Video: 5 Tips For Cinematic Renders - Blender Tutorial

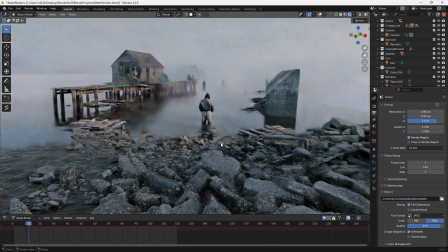Today I'm going to go through a couple of tips that'll help you significantly improve your renders.
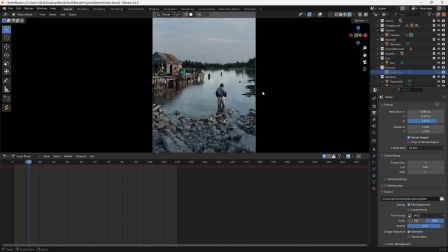One of the fastest and most commonly used ways to improve your renders in Blender is to quickly add some volumetrics into your scene.
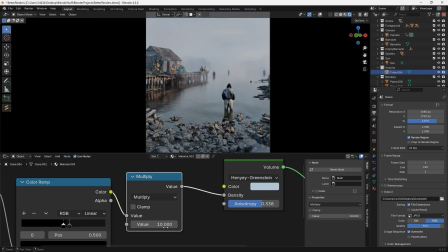As you can see, the volumetrics completely change the whole look and feel of my scene, and they really help add depth into large environments.
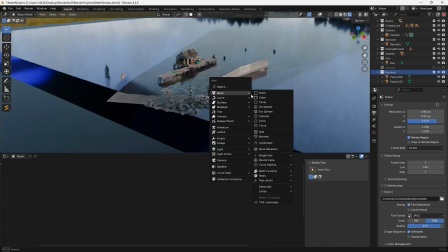Now, volumetrics are very easy to set up. All you have to do is add in a cube, then scale it so that it fits over top of your entire scene,
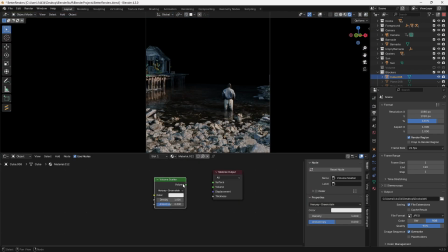then create a new shader, give it a volume scatter, and plug it into the volume.
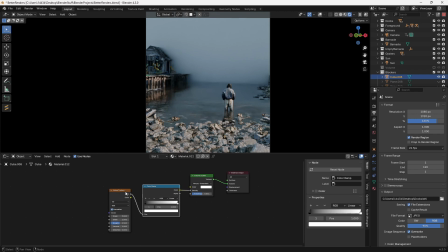Then just play with the settings until you get something that you like. I find that plugging a noise texture through a color ramp into the density can really help make the fog look more interesting.
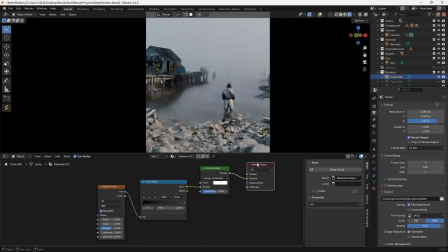All you have to do is darken the white value, and then bring the gray and the black values closer together.
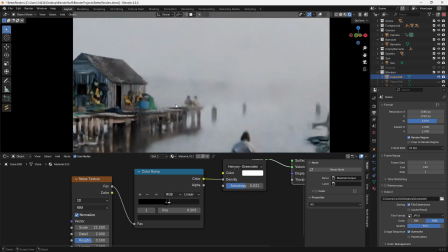Then you can play with the scale of your noise texture in order to get a volume that's a little bit more interesting looking.
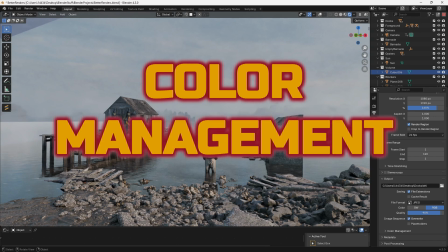The next tip is super simple and one of my favorite tips to help improve your renders.
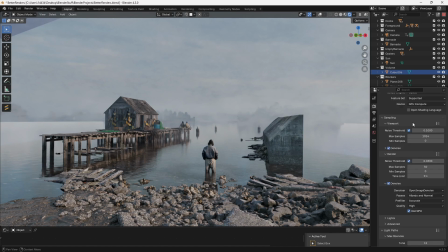If you go over to the Render Properties tab and scroll all the way down until you find Color Management, if you go under Look, you can change the amount of contrast that your image gets.
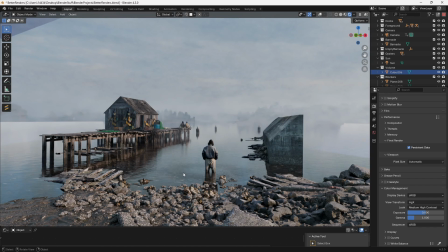I usually like to go with medium-high contrast, and instantly that makes my scene look a little bit better.
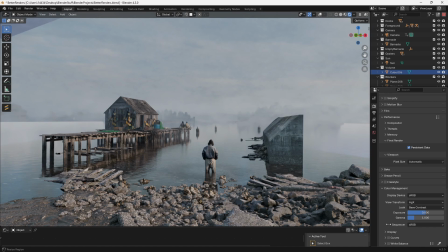However, I can stick with the base contrast and then instead play around with my exposure and my gamma.
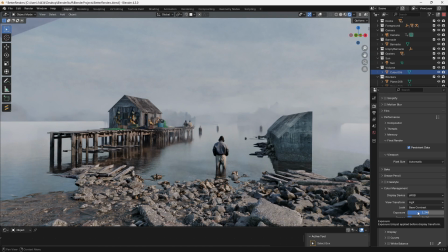I find that playing around with these settings helps to make the render look a little bit better, and the best part is it doesn't add any render times.
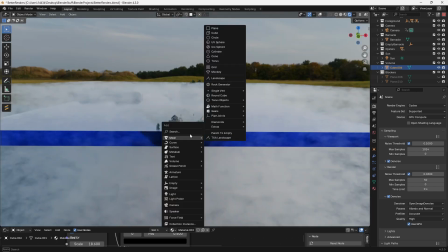Here's a quick trick that I use in pretty much every single one of my renders. First, you can just add in a plane, scale it up, and set it up above your character or camera.
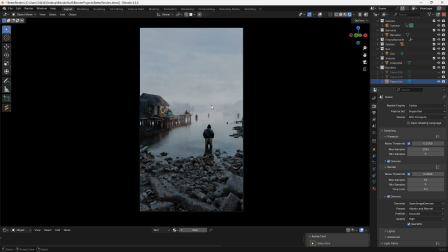Essentially, it just adds a lot of depth to the image by putting the foreground in shadow and the background in the light.
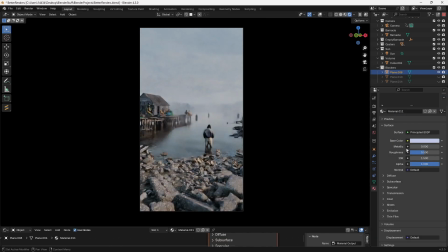You can also switch them so that the background is darker than the foreground. You can also give the plane a different material and give it a different color in order to influence the way that the image looks.
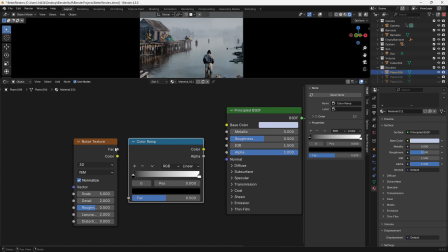Another common thing I'll do with this technique is add in a noise texture, plug it through a color ramp, set the color ramp to constant, and then plug the color ramp's output into the alpha.
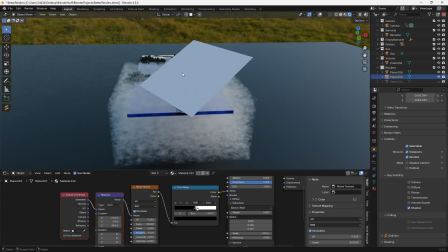This way you can make a simple gobo that blocks light. I usually use one big plane to help separate the foreground and the background, and then use one large plane with a noise texture plugged into the alpha to help add depth to the entire scene.
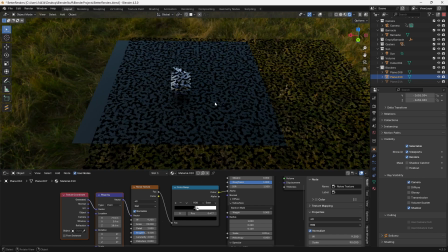If you turn off the camera ray visibility under the object properties, you'll still be able to see the shadows, but you won't be able to see the actual object.
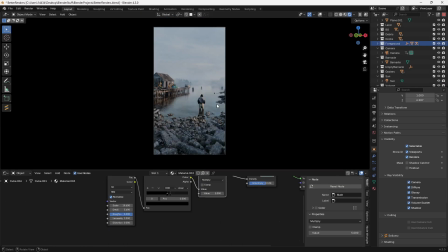Here you can see the difference that both of these objects make to the overall scene. Now, one of the best ways to improve your renders is to make each object cohesive.
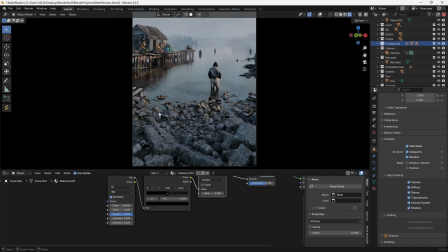Essentially, what I mean by this is you need every single individual asset to look like it belongs with each other.
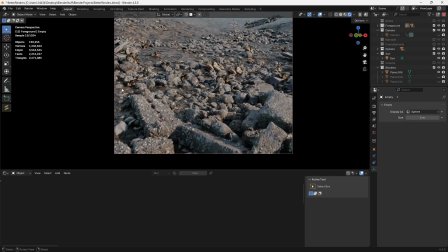For example, we can take this whole entire region in the foreground.
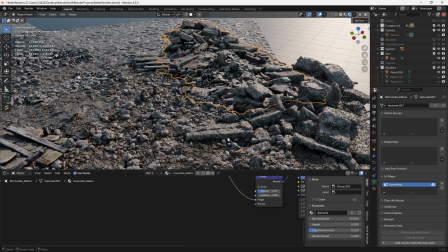This region is about 5 or 6 separate individual assets that have all been jammed together in order to create a cohesive looking environment.
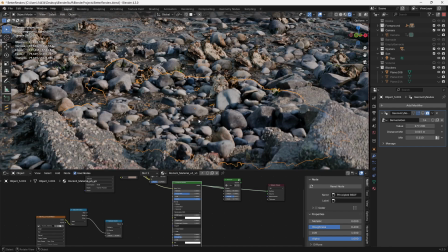For example, we can take these rocks. This is how these rocks look in just their regular context.
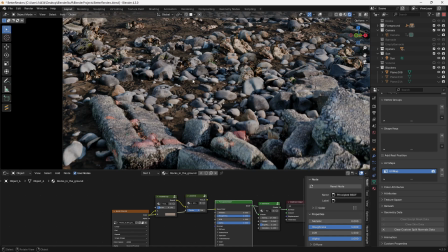If I remove all the effects from the foreground, this is what we're left with. It looks okay, but the way that everything merges together doesn't look very natural.
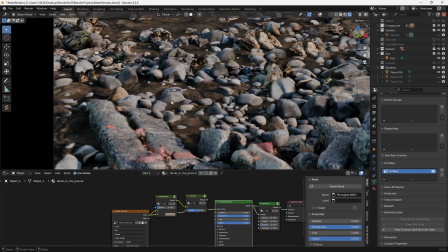It looks like a bunch of different assets that have just been kind of jumbled together. So first, I can start with the mud.
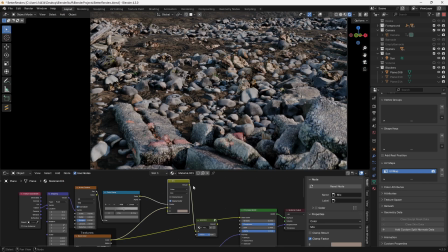The mud is a little bit too dark, so I can blend it in with a lighter color in order to get a result that looks a little bit better.
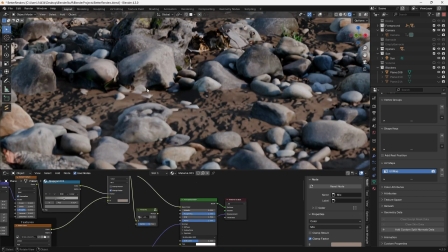Now, the rocks and the dirt look like completely separate objects,
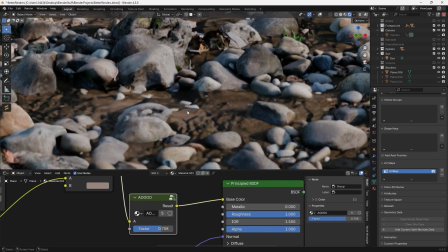so I have some ambient occlusion being worked into the mud to make it blend a little bit better where the dirt builds up.
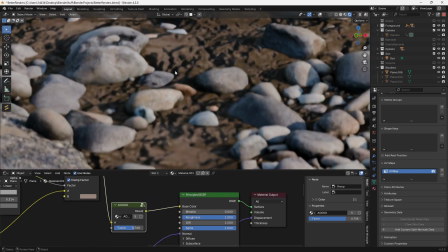And already, this feels a little bit more natural. Let's take these rocks in the foreground as well.
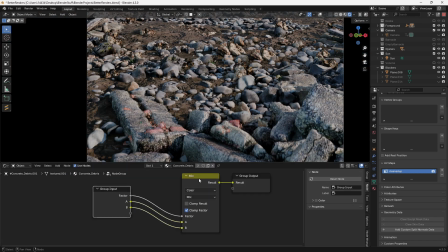Here I have a simple node group, which is really just a mixed color node with a slightly brownish color. I can plug my original image texture through this node, then plug it out through the principled BSDF, and I can go about making it look like it's a little bit dirtier.
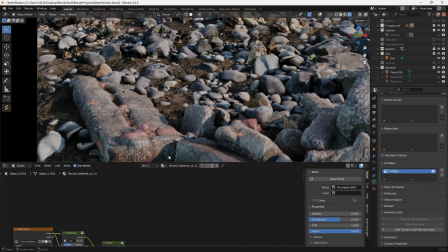I can change the amount of dirt that's on this by just increasing this factor. But if I start adding this same node group to every single object that I have,
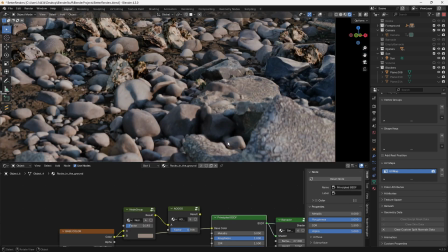you'll start to see that they all kind of begin to blend together and look a little bit more cohesive.
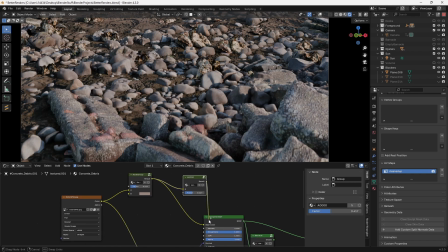I can also add my ambient occlusion node onto all of these as well, and they'll start to blend in with the dirt a little bit more.
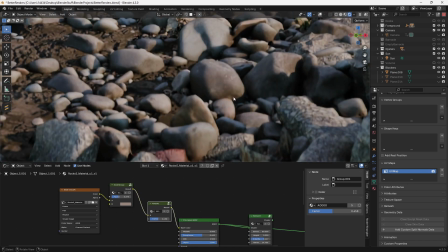Here, as you can see now, the ambient occlusion looks like it's got dirt everywhere where two objects meet.
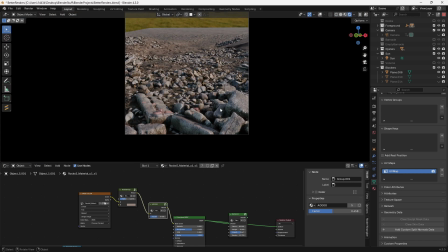And this quickly starts to sell the idea that all of these props are meant to be together.
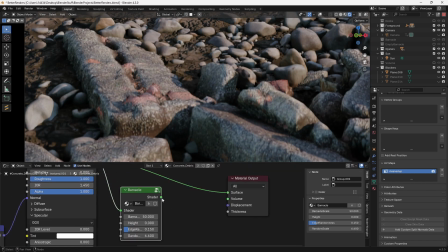Now, across all of the rocks, I also have this little barnacle shader that you can plug in, and it quickly adds barnacles to any surface.
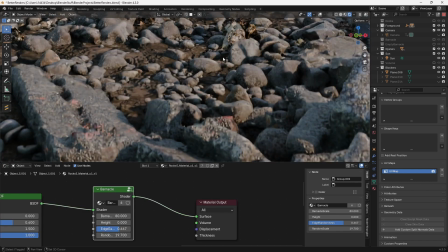Now, once I start adding this onto everything, it really starts to bring everything else together.
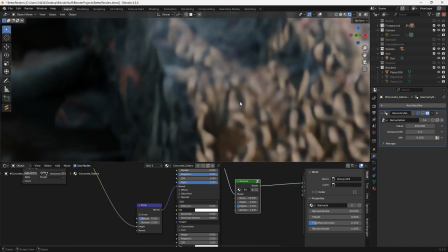These barnacles are a little bit obvious in the foreground that they're not actually geometry,
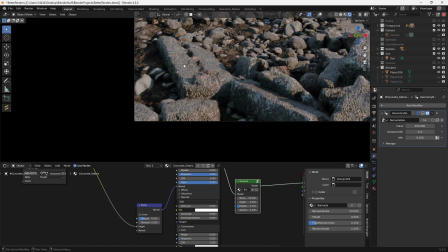so I created a geometry node setup as well in order to instance barnacles across this object.
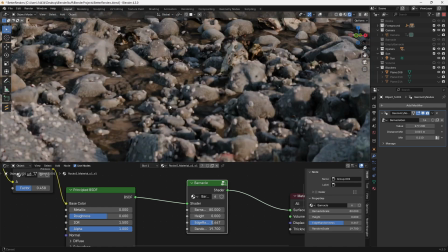And I ended up doing it for a bunch of different objects in the foreground.
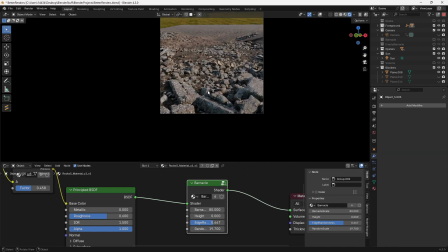And once you start adding all of these interactions in together, it really starts to sell the idea that this environment is all cohesive and just really one piece.
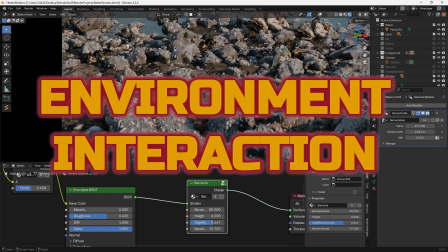Now, there is one significant thing missing from this, however, and it's the fact that this environment isn't really cohesive with the water.
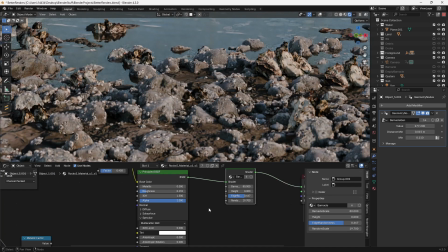You have to make sure that all parts of your environment are cohesive. So something I'll do commonly whenever I have water around is I'll turn down the roughness quite a bit.
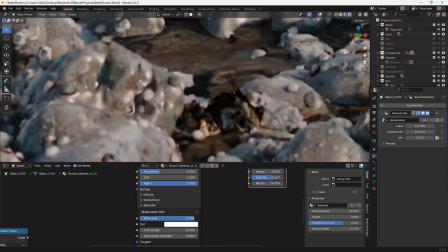If I make sure my specular is up pretty high as well, it'll help sell the water effect.
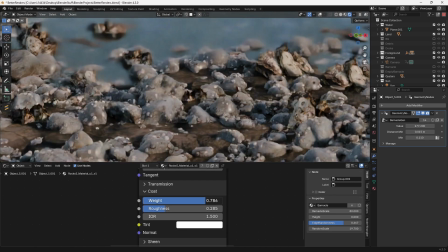And something else fun that we can do is we can turn up the weight on the coat, and this will make it look like a thin layer of water on the outside. Now,
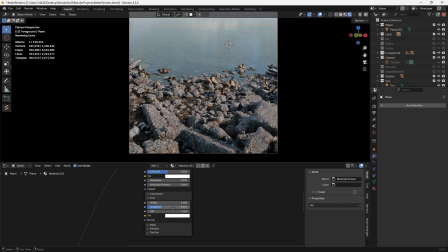I definitely want to do this for pretty much every single one of my objects.
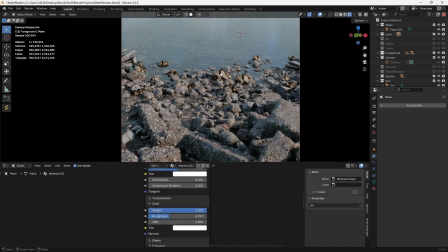So once I add the coat right on top of the ground right here, you can see that it looks like the water might have been right up here only moments ago, and it's slowly starting to recede backwards.
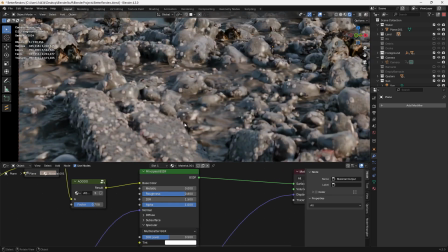And if I just play around with the roughness and the coat, I can end up figuring out a way to get a scenario where all of this environment pieces blend together.
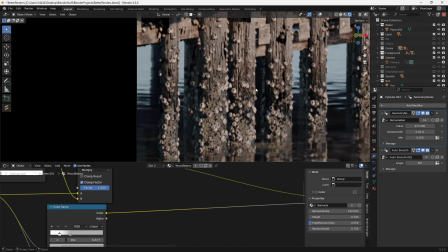Then I can continue to do the exact same things on the docks in order to make them appear as though they belong.
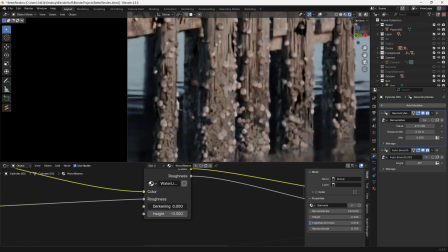And in addition, I can add water lines and such in order to make it look as though the tide has gone down over time.
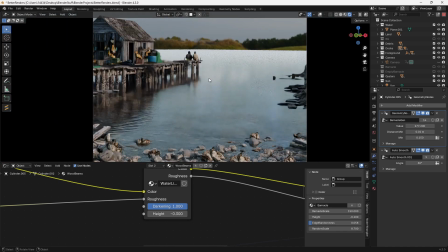Once I start to do the same thing on every object, it'll bridge everything together and it'll make everything look like it belongs.
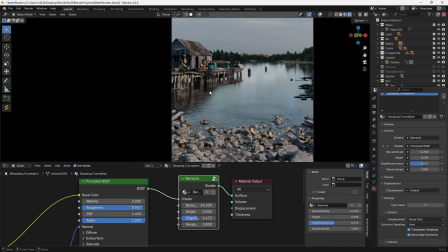As you can see, pretty much any object that's touching the water has barnacles on it. In the end, what this does is it pretty much instantly makes everything look like it belongs together.
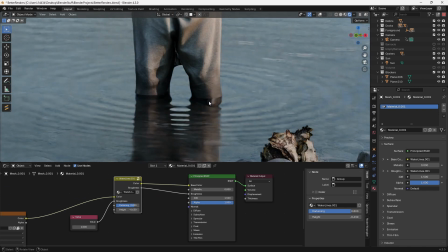Another thing you can notice is that the girl's pant legs have been darkened and they've been made less rough.
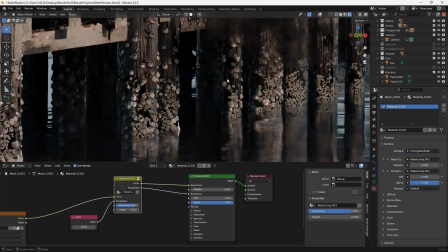This way they appear as though they've been in the water. I went over and did the exact same thing over on the docks in order to make things look a little bit more realistic as well.
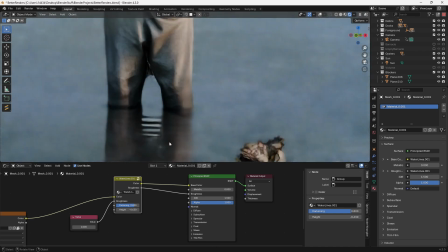As you can see, we've got our waves coming in from the side as well. However, another way to sell interaction was to make these waves that ripple outward from the girl.
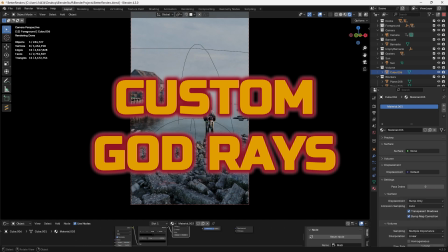Here's a kind of strange thing that you can do to make something a little bit more cinematic if you want.
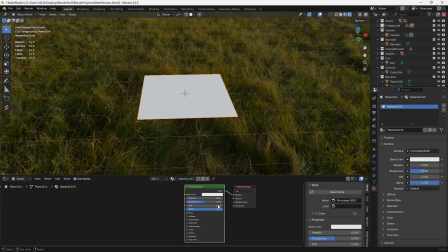So first, if you add in a plane, you can give it a new material, delete the principled BSDF, and then add an emission shader.
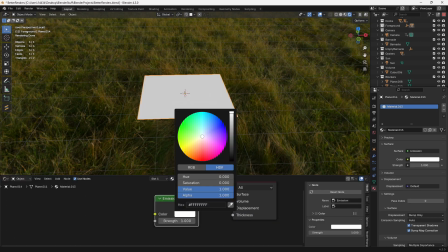Now you can plug the emission shader into the surface and then give it kind of a yellowish color or really whatever color you'd like. And I'll show you what we're going to do with this in a second. Now, next what I'm going to do is add a transparent shader.
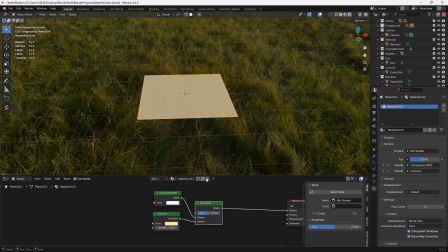And then I'm going to mix these two shaders together using a mix shader. Next, we can add a gradient texture. You can plug the color of the gradient texture into the factor of the mix shader. Then press Ctrl-T if you have Node Wrangler enabled.
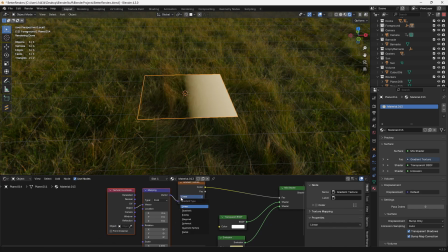Use object mode. Set the gradient from linear to quadratic sphere.
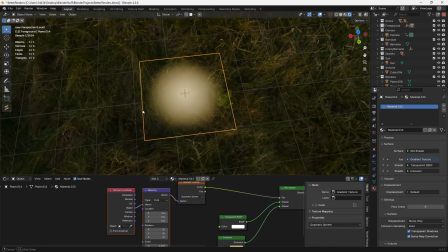And then you have this little thing.
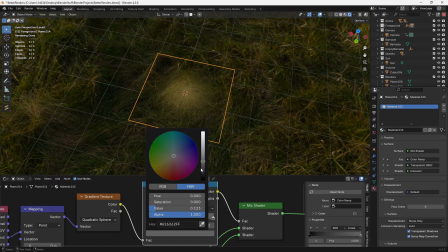And now, if we add a color ramp, we can darken this white value so that we just get kind of a light color right here that is
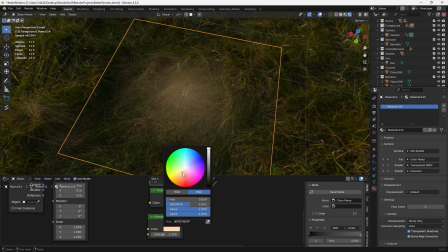transparent but also displays a little bit of a glow.
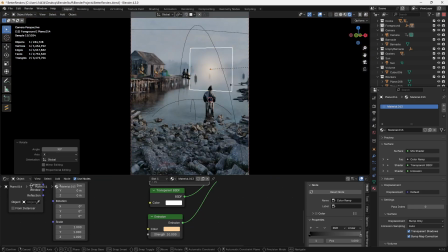And then what we can do with this is if we set the emission up correctly and then we can scale it quite large,
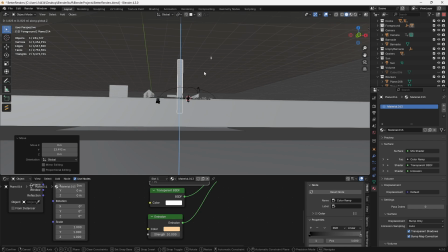we can essentially make these big sunbeams that you can just drag and drop and put anywhere.
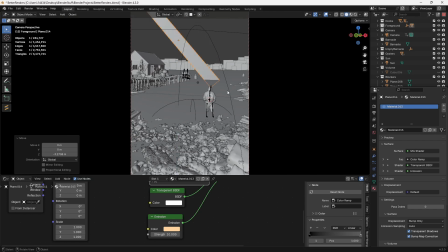So if you ever really are trying to make god rays but the volumetrics aren't really doing what you want them to do, you can always just do something like this.
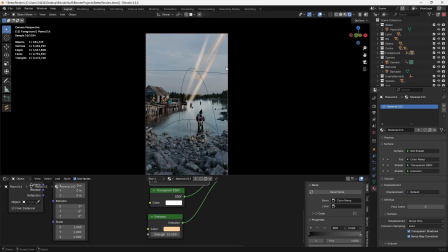And essentially you can create these cinematic god rays if you want without actually having to create god rays.
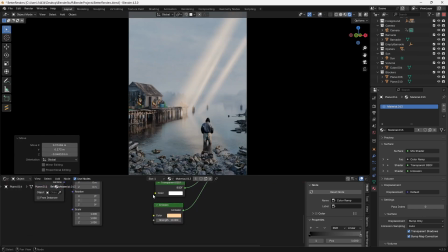If you want to as well, you could also make some kind of vignettes. Essentially, it's really up to you, whatever you want to do.
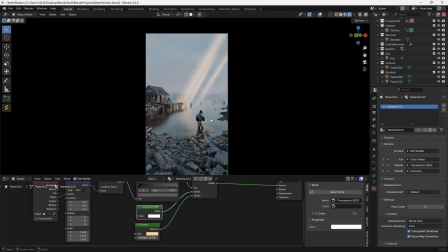I've used this effect a few times, as you can see right here.
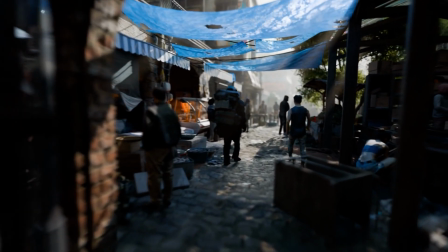It's a nice effect that you can use to kind of cheaply add some god rays into your scene and just make things look a little bit more cinematic.
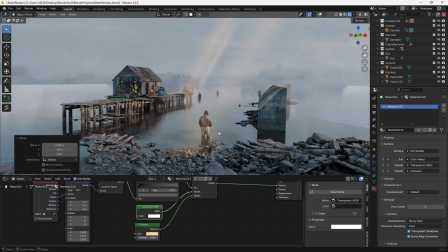There's a few tips and tricks that I use pretty often to try and make things more cinematic.
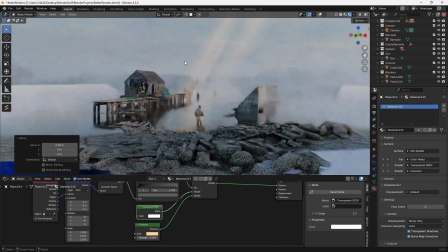If you want to see how I built this entire scene here, you can go to my Patreon where I'll have a full breakdown video.
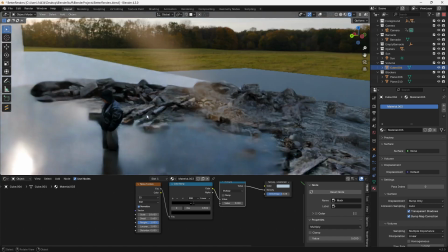Also, be sure to check out my Gumroad if you want to download any of the node groups that you see in this.
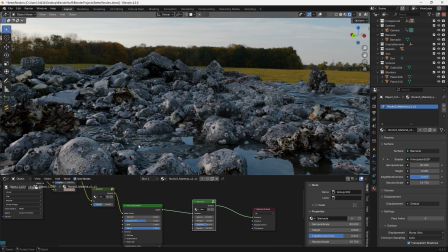Over on Gumroad, I have the simple dust node group, I have the ambient occlusion node group, the barnacle node group, and I have the water lines node group, all available for you to use.
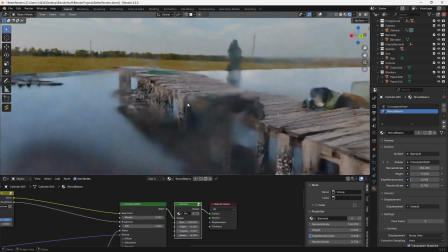They're very, very simple, pretty much just drag and drop, and they can add quick and dirty details onto anything.
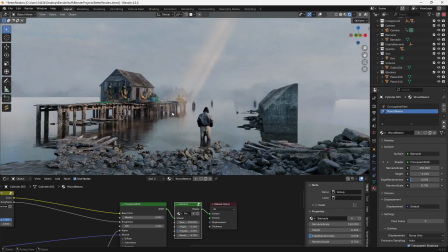Also, let me know what you want to see next, and I'll make it for you in the next videos.